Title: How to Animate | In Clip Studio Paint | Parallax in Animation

Hey to you, I want to welcome you to another episode of how I animate Eclipse Studio Paint. Okay, today we're going to be talking about something that we skimmed over in the last video and that's parallaxing. So go ahead and hit that subscribe button and let's get straight into it.
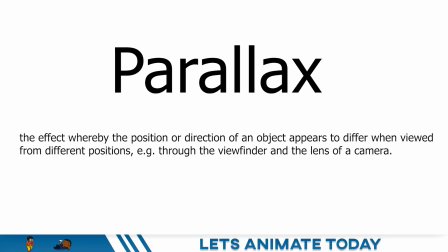[0:20]
Okay, when it comes to parallaxing, we're basically talking about motion tweens, right?
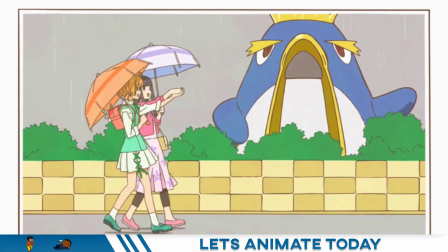[0:26]
So if you already understand how motion tweens work,
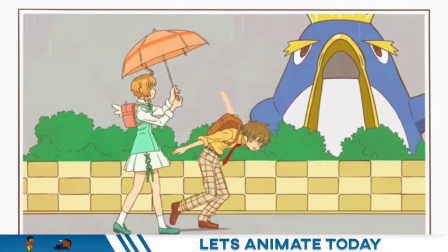[0:30]
This is gonna be a little bit more easier for you to understand, but if you don't, please just look at the video that I already created about motion tweens.
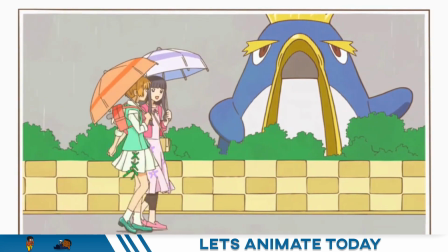[0:38]
If you go through my tutorials, I did a couple of videos where I did motion tweens inside of them.
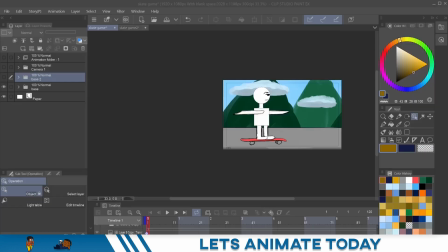[0:45]
So those should help you explain motion tweening to you.
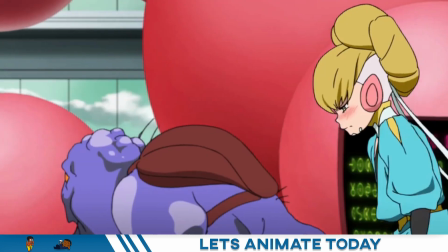[0:48]
When it comes to this parallaxing effect, like this one right here, there's a couple of things that go into it.
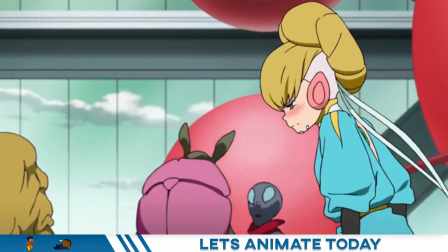[0:55]
Okay, so the first thing you're probably thinking is, how fast should I move this background? but I want you to take it a little bit further.
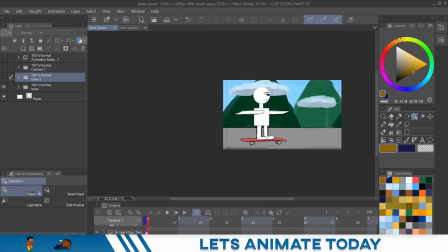[1:01]
I want you to think how many layers should I have in my background?
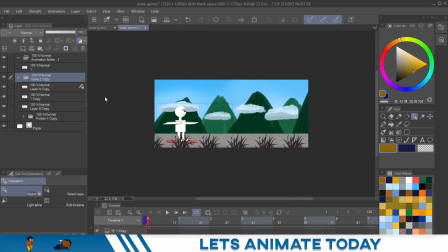[1:06]
So let's go over here to a much more full look of what this scene looks like. So I'm gonna come over here to the background and this is just the basics. So we have a few layers here. We got the sky, we have the lighter mountains, we have the darker mountains,
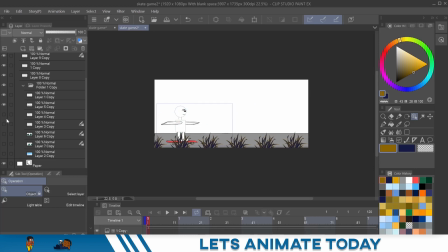[1:25]
which are supposed to be closer. we also have the clouds and then the last thing that we have is the bushes up front he's not actually moving everything else is moving and that's the great thing about
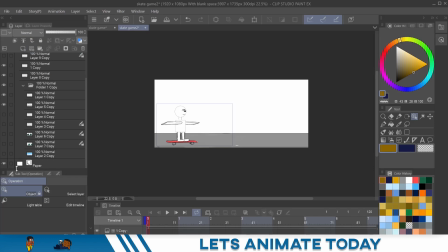[1:40]
parallaxing but to have that full parallax effect each layer should
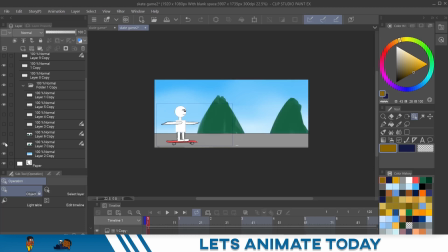[1:46]
move at a different speed now the key is to have the furthest layer
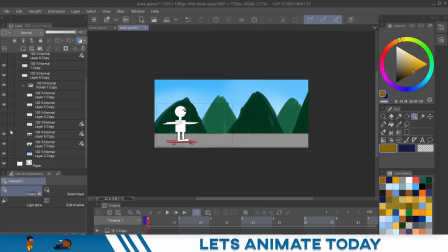[1:51]
away move slower the further away it is away the slower it moves. So if I were, if I'm just showing you the mountains, you
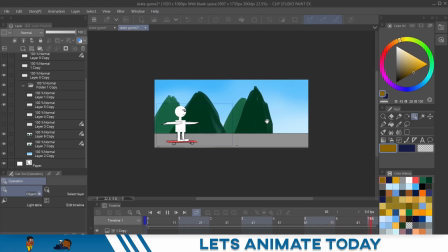[2:03]
see how the back mountains are moving just a little bit slower and they're starting to move behind the foreground mountains or the mountains that's closer. Doing that gives it that dynamic of feeling like, oh, I'm starting to see behind the mountains or behind the image.
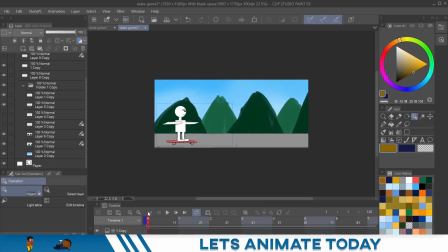[2:21]
And then when you add another layer like this, like the clouds it also gives it another feel like you're starting to see behind the mountains on
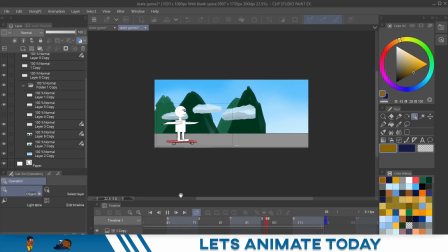[2:32]
the side of the mountain now i could have put some clouds in behind the closer
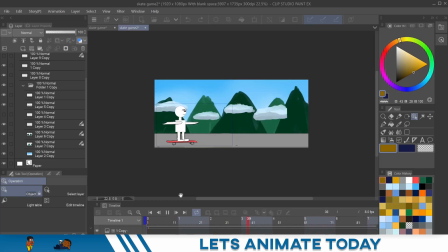[2:37]
mountains but this is just a simplistic look the other this is
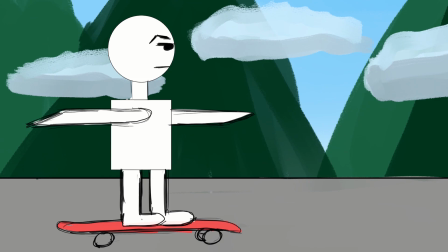[2:42]
the basic right it's just background nothing up front moving and this this can actually
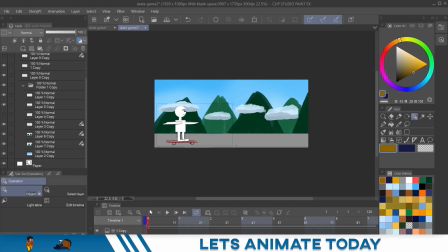[2:48]
do you some good this can give a good effect but if you you wanna take it to that next step,
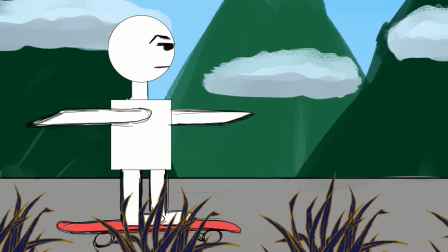[2:53]
that next level, you add a foreground, right? And now that the foreground is the closest thing, that's the fastest thing that's gonna be moving.
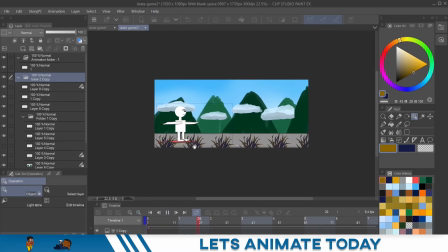[3:02]
So I'll hit play, and you can see, it's moving much faster than everything else.
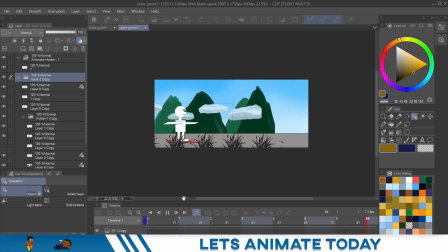[3:07]
So it's giving that effect as if he's moving fast.
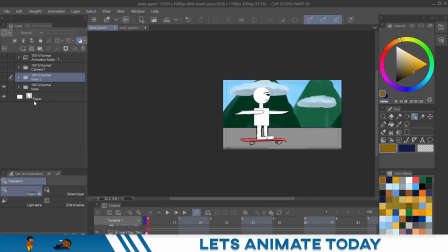[3:12]
It's just the background is further away. Let me show it on this one. So you cannot tell that he's actually not moving at all.
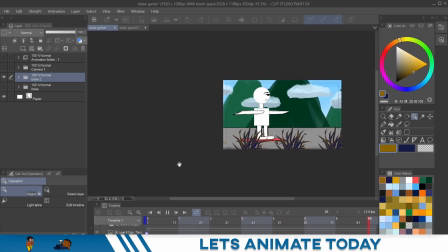[3:22]
But the foreground's moving so fast it makes him look like he moving faster than he really is.
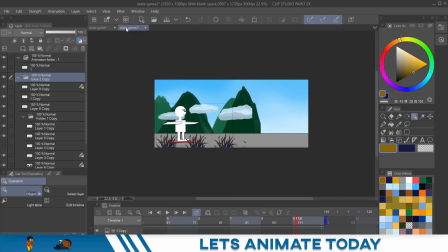[3:27]
If you're adding a foreground, let's just say it gives it a better, just a better amount of dynamics to your shot.
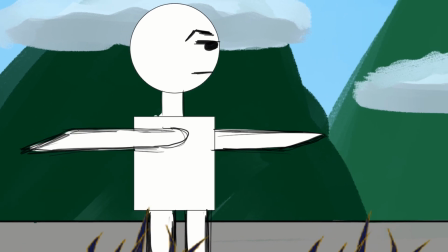[3:35]
Now the final part is adding the camera. Once you add the camera, you take your shot to the next level.
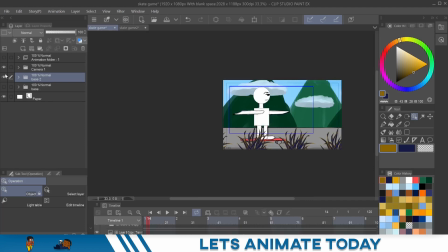[3:43]
So let's show it with the camera.
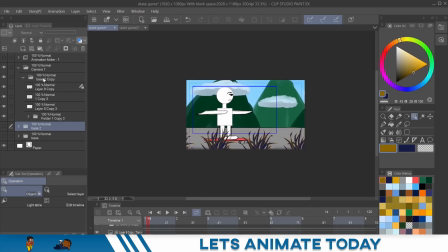[3:46]
And what I did was actually with this camera, let me bring the opacity down so you can see this camera a little bit.
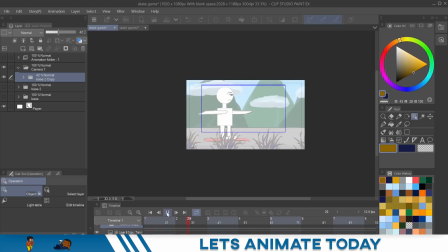[3:54]
And I'll play this. And you can see, I just moved the camera forward just a little bit and then moved it back. Moved it forward and moved it back. And it just gives it that feel of motion, like you're going somewhere.